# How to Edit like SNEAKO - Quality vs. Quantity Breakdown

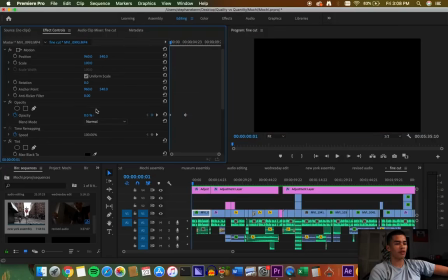4:07 You keyframe it from 0 opacity to 100 opacity.
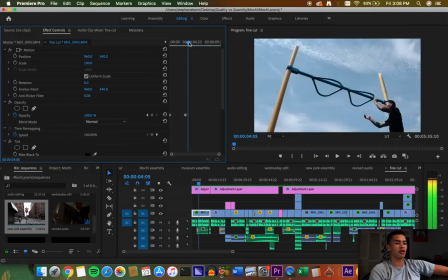4:10 And if you don't know what opacity means, it's just like basically how much of the image you show. And so at maybe 43% right here, that's why it's kind of dark. And then at 100% you see it all the way. I also added a gradual tint effect.
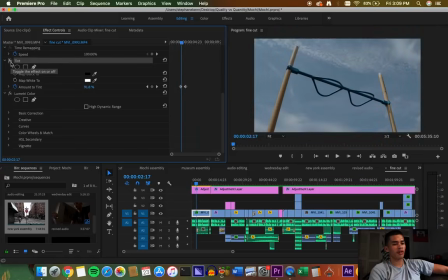4:22 This is the tint effect right here. And if I turn it on and off, you see it turns it from black and white into color.
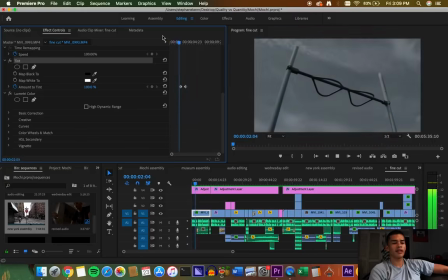4:28 And it kind of, I like starting off like that because it brings you into my world in a way.
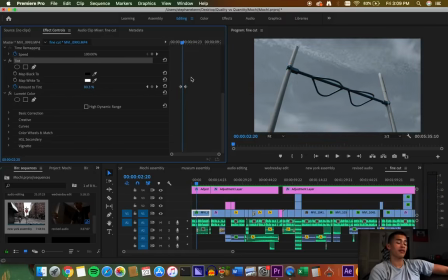4:35 It's like, all right, we're in my reality now. Don't jack my style. You can learn from the stuff like I'm teaching you here, like some of the stuff but please don't take all my editing swag.
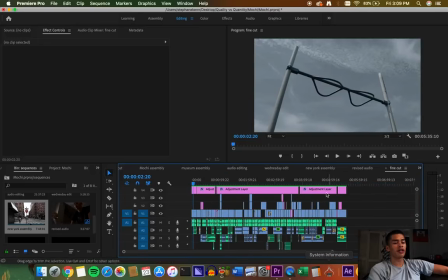4:46 Yeah, this edit was very extensive. Like you could see here, you're supposed to organize everything in a correct way.
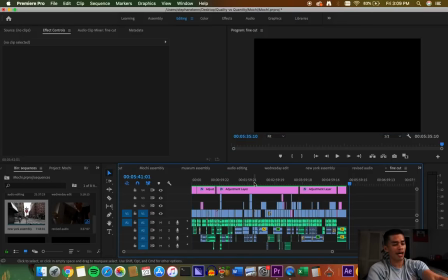4:53 Like all audio tracks, like audio track 1 should all be commentary. Track 2 should all be effects, track 3 should all be music.
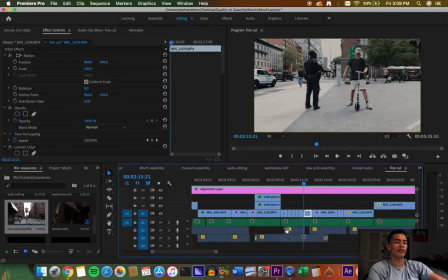5:01 But I kind of jumble it around just to get things to fit, and if like things need to overlap. So I'm not exactly a traditional editor, but that's just how I get used to it.
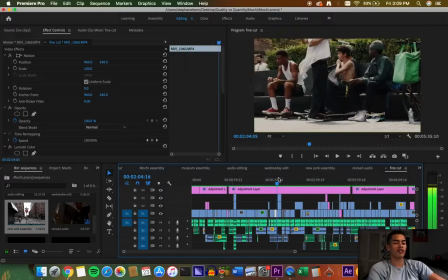5:09 But you should learn the right way. There's so many sound effects in this video. This video is a good example of audio mixing and everything.
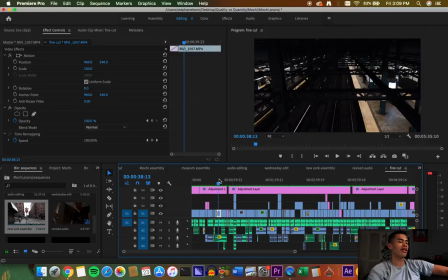5:16 I have my big headphones on and I audio mix everything to make sure it sounds perfect. And even though like most people watching YouTube videos are taking a shit watching it on their phone, still it's important to me because I like to make things.
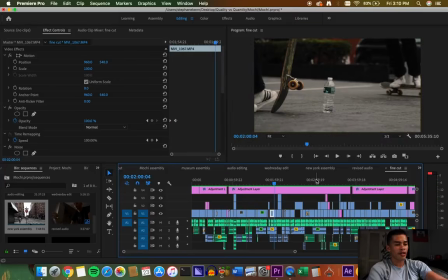5:29 So like for example, I'm climbing this ladder here, and if I solo this audio, I'll turn it up.
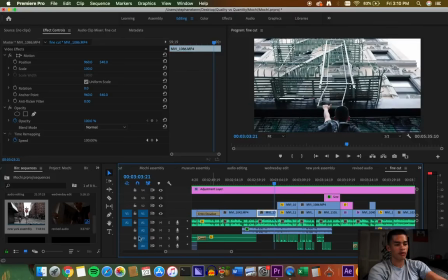5:36 Maybe you can hear it through the camera.
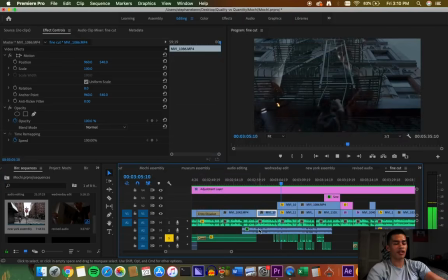5:38 But I've just found, I went on freesound.org and I just found like a clip of someone climbing a metal ladder, and I timed it up with every time I grabbed the ladder.
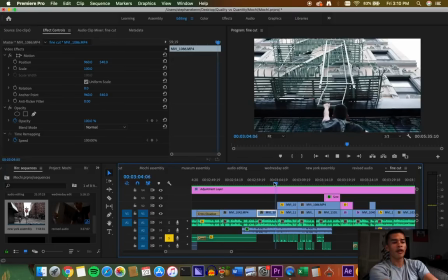5:46 You see, like all that's fake. You know, the audio there was very busy and it didn't sound as good as I wanted it to sound. So I cut it out and I added this track as well, which is like New York City ambiance. If you solo the track, you can hear it alone. This is something I found online. And so you add the ambiance of like this of the city.
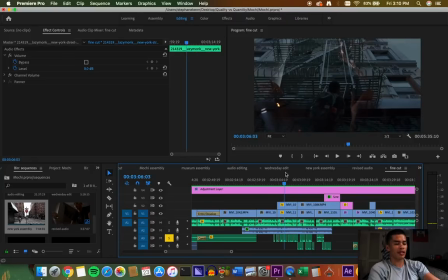6:06 Here, this is too loud. It's my commentary. And then you add the ladder sounds. So just little stuff like that is scattered all throughout the video.
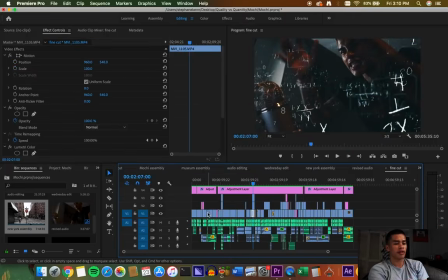6:13 It really helps bring the viewer into what's happening. This is a lot of shit now. But if you see something, you want to hear it too.
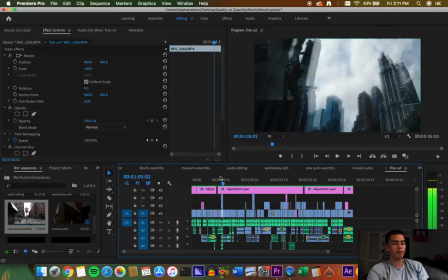6:19 That's just how the senses work. Like if I'm, say if there's this fan here, there's an artificial sound.
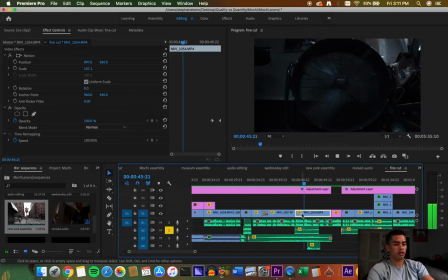6:26 I'll solo this track. Can you even hear it? Oh, my audio's down. Like this fan sound is fake. It's some shit that I found online. Yeah, but it helps bring the viewer, it helps match your senses.
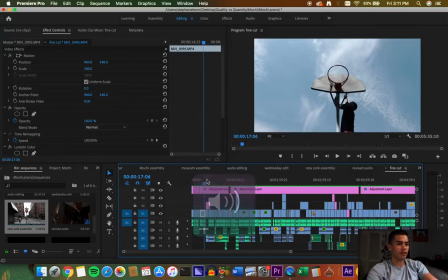6:40 You get what I'm talking about. And so keep going here. This track is, this is dope. So this title screen I copied from like TV shows that I've seen a lot now.
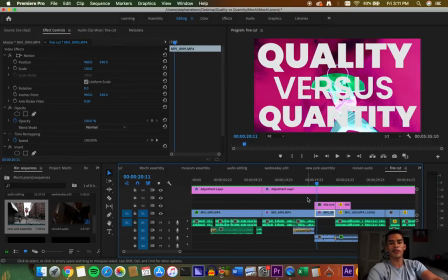6:51 I notice a lot of TV shows are kind of ditching the old format of like a long title sequence where they're like, haha, and the characters are like freeze frame action or whatever. Now they just kind of do this jarring title screen. And the text usually takes up the entire frame, which I love.
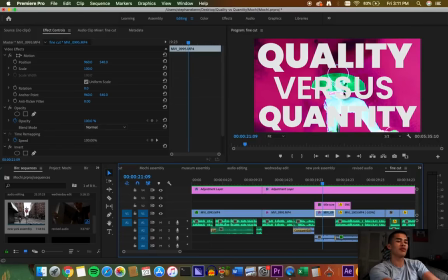7:05 And so to get this right, it's hard. Like probably most people type verses just VS period, but I wanted it to fill up the whole frame.
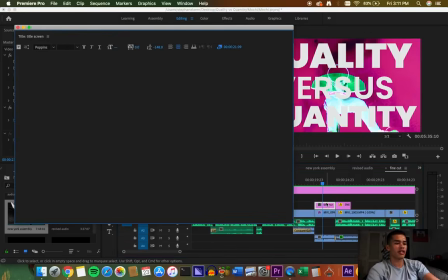7:14 And so you have to size everything. If I open up this text, like everything is sized here to make sense.
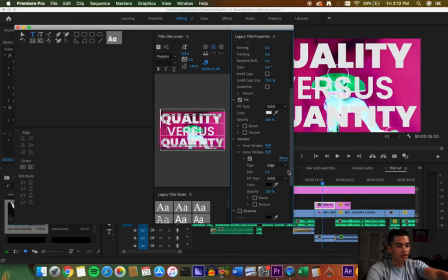7:19 Like if you look into, so there's hold up, it's leading and kerning. I don't know where it is, but if you look in, yeah, here it is. I'm just jumbling around right now.
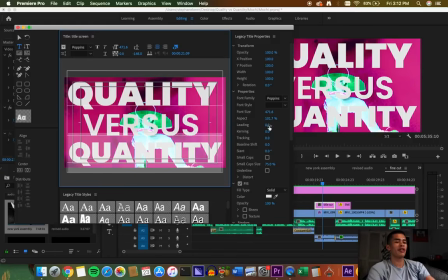7:32 But yeah, you can't see it because I don't know why. But you have to change the leading and kerning to get the spacing right. And this is just fucking up. But just basically what I'm saying is you gotta tweak with shit.
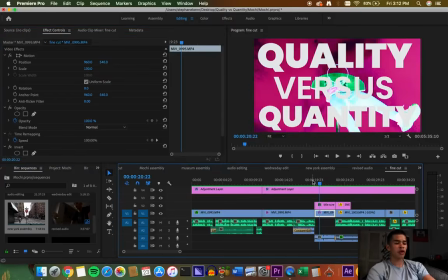7:42 And I just fucked up this. And so to get this purple looking screen here, you have to use this effect called invert. And you can see here if I turn it on and off, you can see the effect go away. And it looks cool.
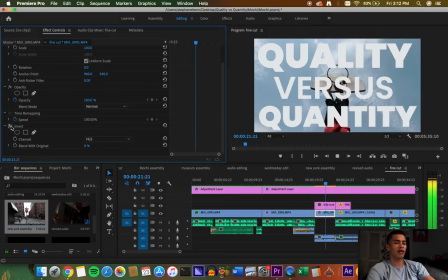7:55 Like it looks dope in both shots. I could have used this, to be honest. But I really like the jarring sound, especially synced up with this music that I picked.
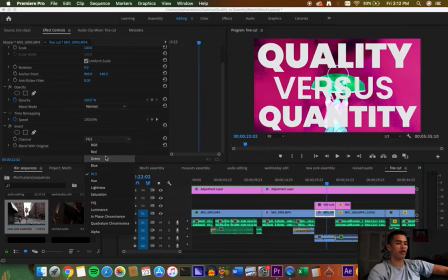8:04 It just sounds good. And also the normal invert effect will bring you to RGB, which doesn't sound as colorful.
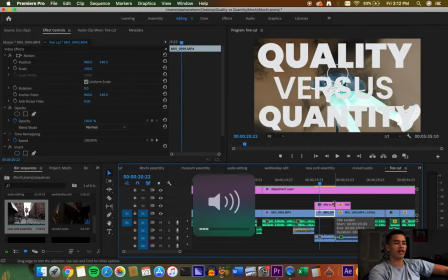8:12 Like this is a really colorful sounding song.